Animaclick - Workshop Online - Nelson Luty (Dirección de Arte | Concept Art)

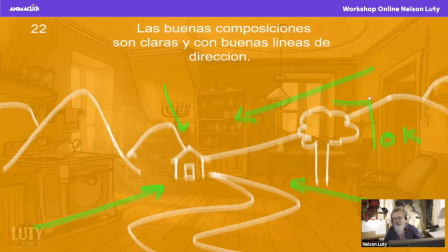988s
Se puede mostrar de muchas maneras direcciones y que no se vean estas direcciones tan abruptas como las puse acá, en este caso. Por ejemplo, a ver, el objetivo era mostrar la casa, como ponía acá.
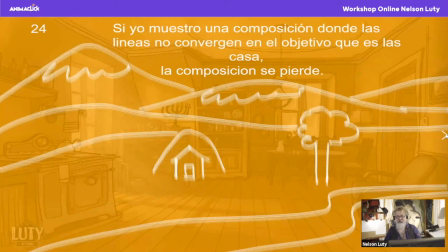1001s
Tenemos las direcciones, mostrar la casa, que es este justamente. Ahora, esto, ¿qué pasa acá? Se pierde la casa. Bueno, exactamente. Yo lo puse arriba igual, pero se pierde.
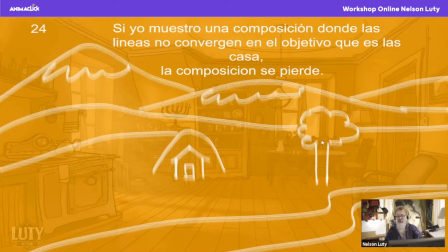1017s
Por varias razones. Una, no tengo direcciones. Ninguna me lleva a la casa. Segunda, tengo un pasaje. Este fondo, si veo un fondo así, yo quizá lo podría poner para hacer un paneo o un travel o cualquier cosa de esas que se puede usar. Pero pierdo la casa, pierdo el objetivo que es la casa, mostrar la casa.
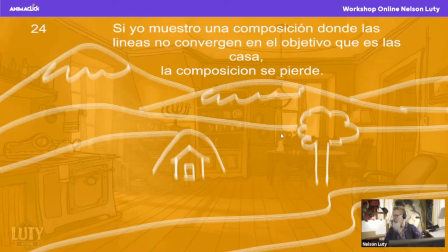1034s
Si yo te pido un escenario donde yo quiero que se vea la casita, vos me haces esto y la verdad que te lo reboto, no me sirve. No me sirve compositivamente para una escena en una película. Me queda mal. Primero por varias razones. Una, encapsulaste la casa bajo una montañita, ya la pusiste a resguardo de la montaña, no tiene nada que ver, pero queda mal.
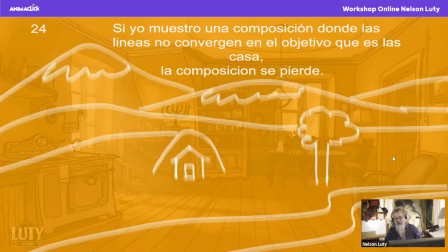1053s
Queda mal. Después tenés direcciones que salen hacia los laterales, se van hacia los laterales, igual que el camino se me va. Pierdo la objetividad de la casa y yo lo único que hago es mi vista, miro la montaña y me voy de izquierda a derecha.
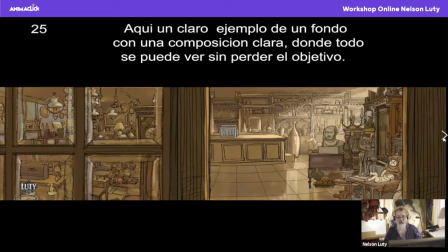1067s
¿Se entiende? Ahora les voy a contar otras cosas. Bueno, vamos por acá. Acá tenés un fondo bien terminado, con un fondo con el peso equilibrado y en el centro un vacío, que es donde están los personajes. Que es otro fondo, que lo tomé como ejemplo, los fondos de Vera Jarach, como me parece que tenían varias cosas
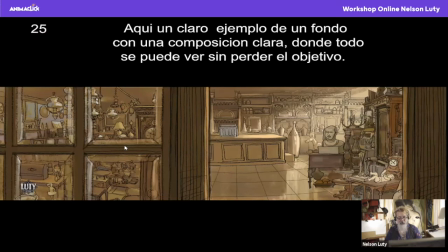1084s
para explotar, digamos, que me parece que está bueno, que es esta situación que tengo. Un montón de cosas sobrecargadas por los laterales y que me funcionan para el vacío que necesito acá. Todas las direcciones, inconscientemente, como dije, de mostrar direcciones, tengo direcciones acá de composición que todas me llevan acá.
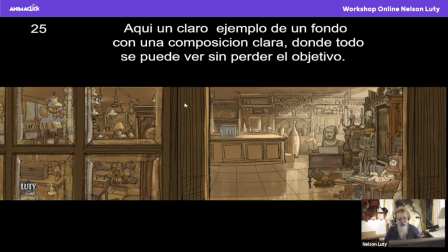1103s
Aunque esté el overlay este, la ventana esta, la celosía está por delante, me está tapando, pero tengo direcciones. Todas las direcciones me llevan a la escena. Y aparte, yo aproveché la dirección de otra manera en forma de composición. Hay varias maneras de mostrar direcciones en un escenario.
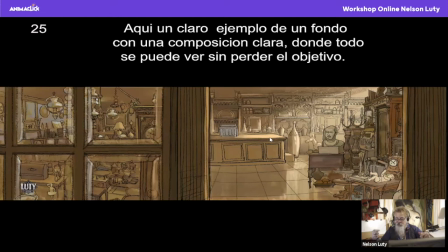1120s
Vos podés mostrar direcciones, acciones, que entren y te lleven ya, falta que te pongan la flecha diciendo, está acá el personaje, justamente, está acá.
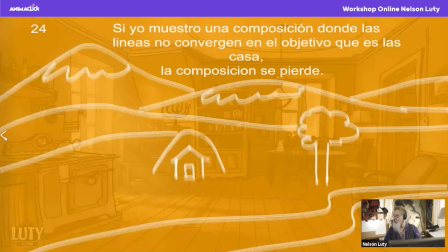1129s
Si luego también tenés, si vos tenés el caso de un escenario como este recién, que está desfasado, ¿cómo puedo yo, si estoy fallando este escenario, ¿no? Yo te lo reboto, digo, mira, este escenario es una porquería, no me sirve, porque no me está mostrando la casa.
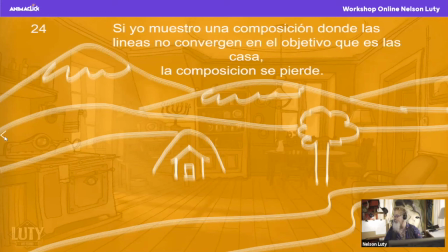1145s
Pero el fondista me dice, yo soy testarudo y a mí me gusta el escenario y quiero mostrarte la casa igual. ¿Cómo puedo hacer que este escenario funcione en base, exactamente, con la luz?
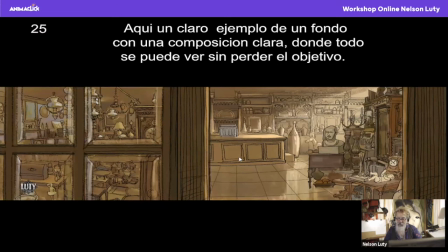1157s
Es otra manera de componer. Una dirección es con luz, como pasa acá. Está bien, yo tengo direcciones acá, pero el claro de luz me dio todo acá. Ya me terminó de cerrar todo. Quizás si yo dejo este fondo en cero con el lápiz, tengo direcciones.
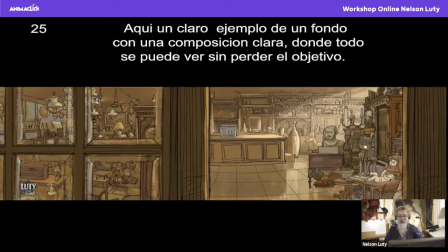1171s
Pero la luz le dio el clima, le dio la nostalgia, le dio el resumen de lo que quiero contar en base al personaje. Como les dije hace un rato, es muy importante tener a la hora y en cuenta de hacer un escenario con esto, contar con la nostalgia lo que uno quiere contar con el escenario y con los personajes a la vez.
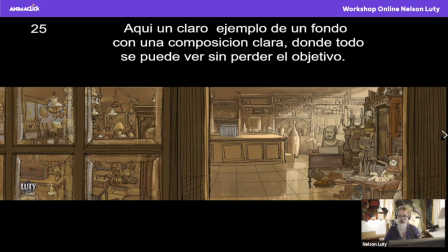1188s
Es muy importante lograr ese clima. Si no tenés esa opción, ese sentimiento sobre el escenario y no comprendés a los actores que van a estar en la escena, y vas a tener un problema, va a ser un escenario más entre todos los escenarios. La idea es que cuando vos compones un escenario, siempre tenga una relación a ¿cómo?
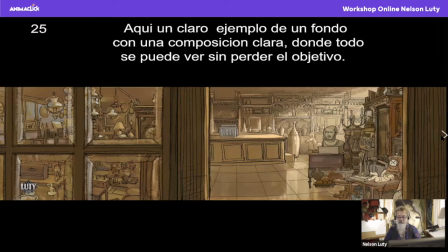1210s
Ah, pensé que habían hablado. Que tengas una relación en base al personaje. Es muy importante tener eso en cuenta. Bueno, perdón, ya tenemos... ¿Puedo decir algo? También me parece que la luz en ese plano termina de determinar los planos que hace que nos dé la sensación de que estamos en un lugar.
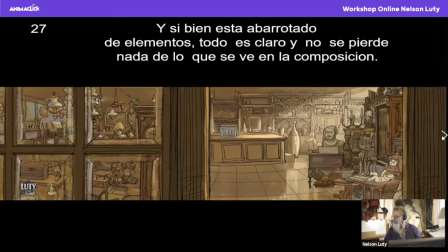1230s
Porque si por ahí hacemos paralelas, no hay como una tridimensión y nos sentimos que estamos en un lugar o en un escenario, por decirlo así. La luz creo que es vital para determinar eso. Sí, la luz es vital.
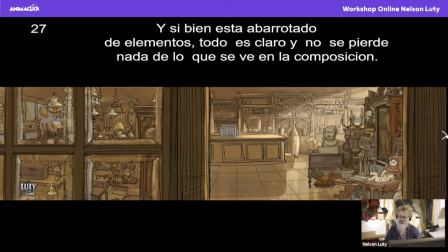1243s
Sí, igual yo te digo, he visto escenarios hechos de lápiz, incluso yo he hecho escenarios de lápiz que tiene mucha profundidad y es solo el lápiz, o sea, no tenés problema. Es cierto que a veces la diferencia de planos se logra de otra manera, no solo con la composición de la luz de las direcciones,
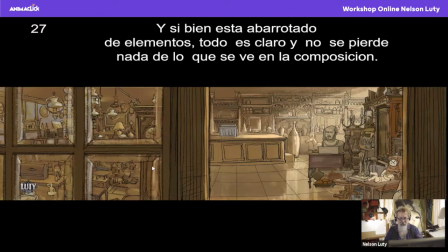1258s
sino también con se logra con el lápiz, o sea, ahora les voy a mostrar algo. Fíjense, que ahora se lo voy a mostrar. Ya lo voy a explicar, digamos, en otro esquema que tengo acá, para que ustedes lo tengan en cuenta, pero acá está muy claro también. Miren los valores de línea que tengo. ¿Qué pasa con los valores de línea en este fondo?
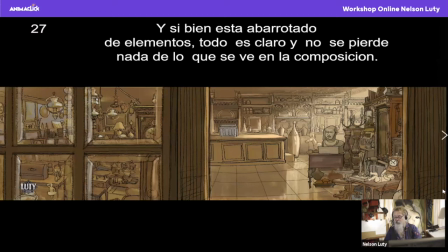1278s
Si yo esto les muestro a ustedes sin color, funciona exactamente igual, pero ¿saben por qué? Porque tiene que ver con los valores de línea. ¿A qué me refiero con los valores de línea? Miren los valores de línea que tiene. ¿Entienden lo que es? Sí, que cuanto más atrás... No, perdón. Sí. Que cuanto más atrás haces el elemento, más fina es la línea.
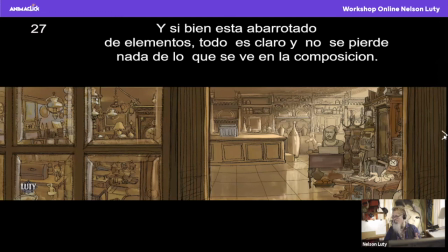1298s
Exactamente. Ahora les voy a mostrar un claro ejemplo de cómo funciona. Cuanto más fino tenés la línea al fondo, mejor te funcionan los planos. Más allá del color, más allá de lo que tenés paralelismo, tenés direcciones en la composición.
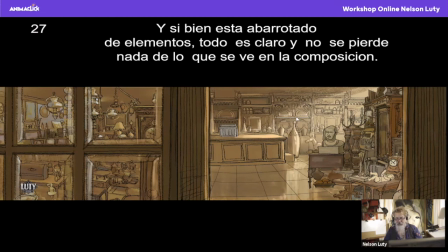1311s
También hay que tener en cuenta, hay una cosa que también es primordial en una escena como esta, la lectura en Z. Hay composiciones que tienen que tener la lectura. Nosotros leemos un libro o una composición de un póster, o lo que sea, que siempre lo explico de esta manera. Tenemos direcciones, la lectura de como una revista. Nosotros leemos de esta manera.
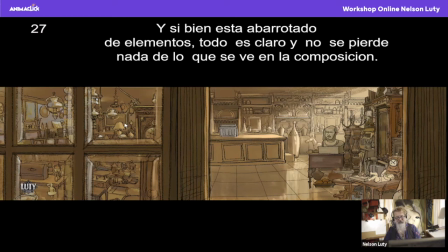1330s
A menos que estemos en China, que leemos para atrás para adelante, pero por lo general, universalmente, cuando uno agarra una revista o agarra una imagen, tiende a hacer esto con la vista. Siempre, tiende a hacer la Z, la famosa Z. Que eso te lo enseña en diseño gráfico. Yo no estudié diseño gráfico, pero estudié por otro lado estas cosas.
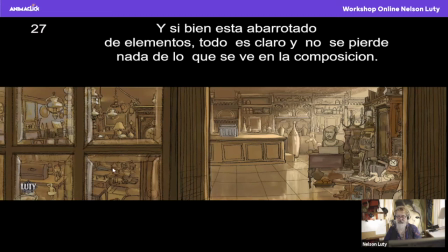1346s
Y la lección es, digamos, la lectura es esta, la Z. Y acá tiene esa composición Z, tiene esa lectura, me acompaña toda la recta que tengo arriba, después me baja por acá, me guía acá y después vuelvo a bajar. Me lleva para otro lado y vuelvo a bajar. Tengo una lectura rápida de la composición. Y eso es lo que hay que tratar de mantener en el escenario.
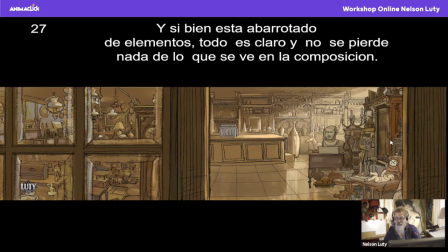1364s
Si bien es un fondo largo, es un widescreen, es un fondo que fue creado para un paneo de cámara, que para llevarlo de acá para acá, hacia un paneo, pero tiene esa lectura. La hice a propósito para que pueda leerse bien todo lo que está ahí y que se vea la nostalgia, lo que los recuerdos de ver a Harach era con su abuelo en la casa de antigüedades,
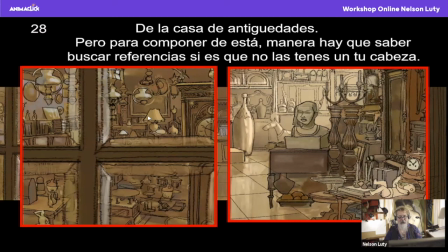1382s
en Polonia. En Italia, perdón. Fue Italia. Bueno, y acá tengo un acercamiento de todos los detalles y las máquinas y las porquerías que le puse adentro. Y todo funciona. O sea, funciona. De esta manera, bueno, hay que buscar referencias.
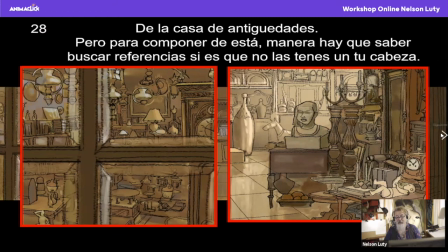1400s
Como lo pongo ahí, hay que buscar referencias. Si no las tenés en tu cabeza, tenés que buscarlas en internet, como en esto.
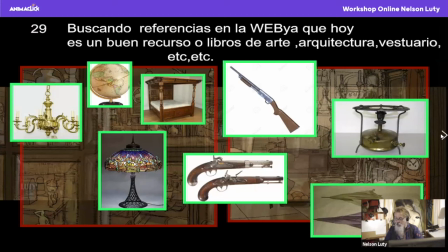1405s
Que tenés que recaer estas cosas. Es muy importante. Yo creo que los buenos fondistas, ustedes van a ver en las grandes productoras, los grandes fondistas, tienen... o muy buena memoria fotográfica, o tienen un muy buen archivo de libros, o saben buscar bien en internet lo que se necesita y para la época.
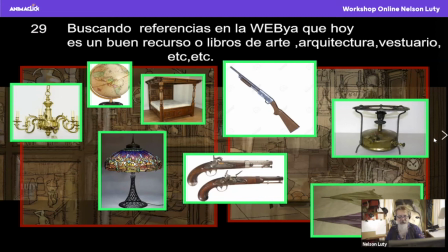1424s
Es muy bueno saber y tener en cuenta las épocas en las cuales vivís para un escenario, y cómo saber contar un escenario en base a esa época. Yo he visto películas que tienen errores garrafales de tener cosas fuera de época, y es horrible cuando encontrás...
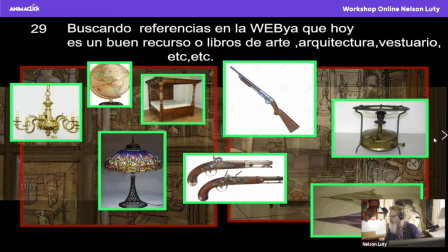1440s
Ah, por lo menos que yo soy observador de eso, para mí lo voy a decir así, dice llanamente, aunque suene feo, es una patada en los huevos para mí. A mí me molesta y me saca del clima de la película. Me molesta, no lo puedo soportar. Soy un obsesivo, un enfermo, pero me pasa eso siempre. Veo una película que tiene algo fuera de lugar, fuera de época.
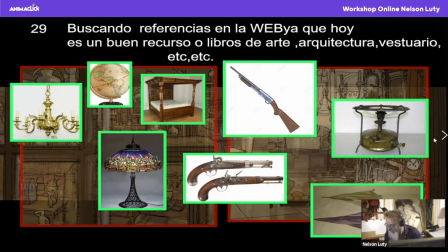1458s
Estoy tratando de recordar qué película otro día vi que tenía algo fuera de época. No lo puedo creer. Se quería matar.
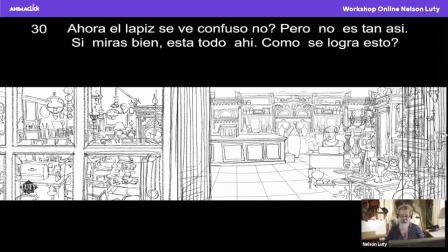1463s
Pero bueno, la obsesión es que los mejores fondistas, los mejores escenógrafos, siempre tienen una buena documentación a la hora de generar un escenario para una película. Y eso después se llevan los grandes premios. Acá está el lápiz. Mira, hablando de eso, lo había dejado. Pensé que lo había sacado, pero no, lo dejé finalmente.